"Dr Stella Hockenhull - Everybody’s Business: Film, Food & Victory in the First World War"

in the meantime the film's quite inventive in way because mr britain has a dream i haven't put all this in
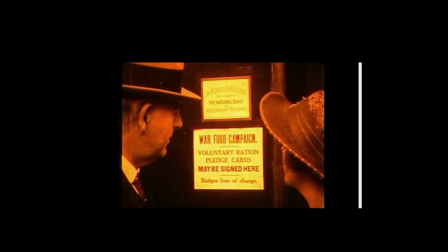so mr britain has a dream and in his dream the various campaigns we see footage of the u-boats bombing ships we see various different footage of you know various disasters at the front and he begins to see the errors of his ways he begins to see that he's made this big mistake and and he's got to change but all this is his dream taking place so we see this is all kind of inserted for the audience to know what they've got to do what action they've got to take and in his dream you've got images of the rich and poor almost paralleled really you've got the wealthy dining and they look at their bread and think oh no we can't eat this whole piece of bread and they divide it up and likewise the poor people do exactly the same and this is quite a nice image here because you've got their son who's away at the trenches so they're you know doing their bit though the education is now beginning to be disseminated and passed down to the working classes and father comes to his senses when he wakes up he realizes
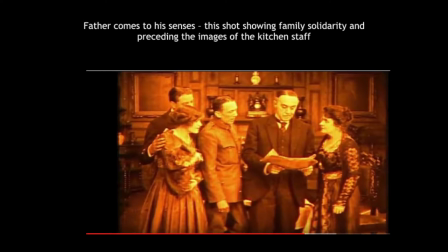it was all a dream and he realizes I like this bit because he realizes that he's made a mistake and he kind of begins to take charge then but poor old cook he gets cook into the room and gives her a good telling off well it was him that said to her you
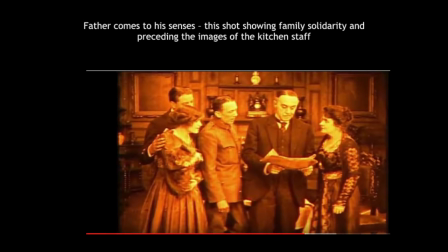know we've got to have a meal fit for heroes but in actual fact he then gives her a really good telling telling off and this this is quite nice as well because you've got Mabel here she's got a little dog and she's been feeding the dog a bit of bread so that's a
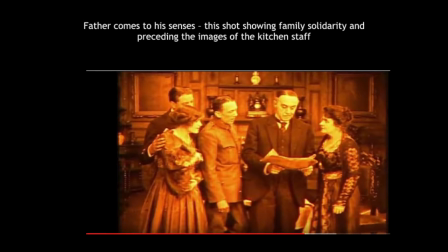little sort of dig really at the middle classes if you like but she immediately puts almost throws the dog down so you know she realizes you can't be feeding dogs like that so and then then
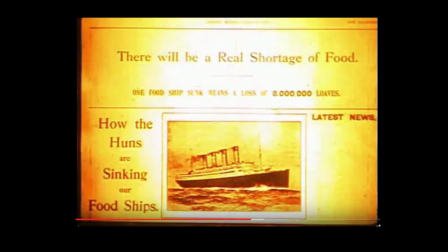you get these this is the newspaper that he's reading so again you get this close-up of this image saying what's going to happen if we don't cut back on eating bread and if we don't self ration and again close-up again
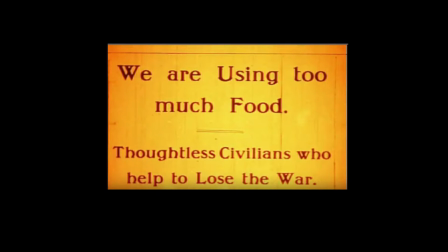of the newspaper article and these thoughtless civilians you know who are they are you know which class are these people and we're led to believe that mr. Britton made a little bit of a mistake but in actual fact it's the kitchen staff who are really to blame
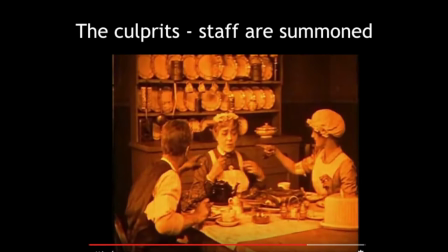and the culprits there they're actually summoned we get these close-ups of the bells all the time when they're being summoned and poor old cook whose son is away at war is really
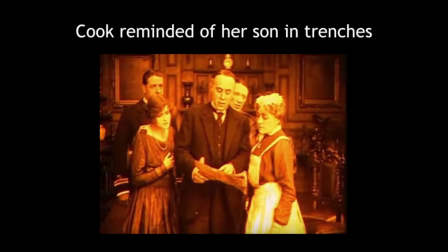reminded of that when Mr Britain bang you know says you know your son's out in the trenches and he's he's going to die if you don't stop not peeling potatoes properly and things like that so equating those two kinds of things
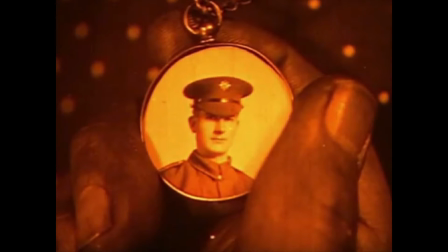and then nice shot to reinforce that is a close-up an extreme close-up of her son in the trenches and of course poor cook then goes to pieces and realizes the error of her ways and so then he says every time you waste food you are helping to keep him
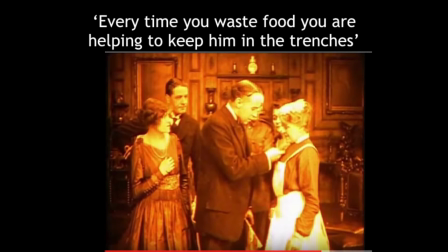in the trenches that's the inter-title that's put up on the screen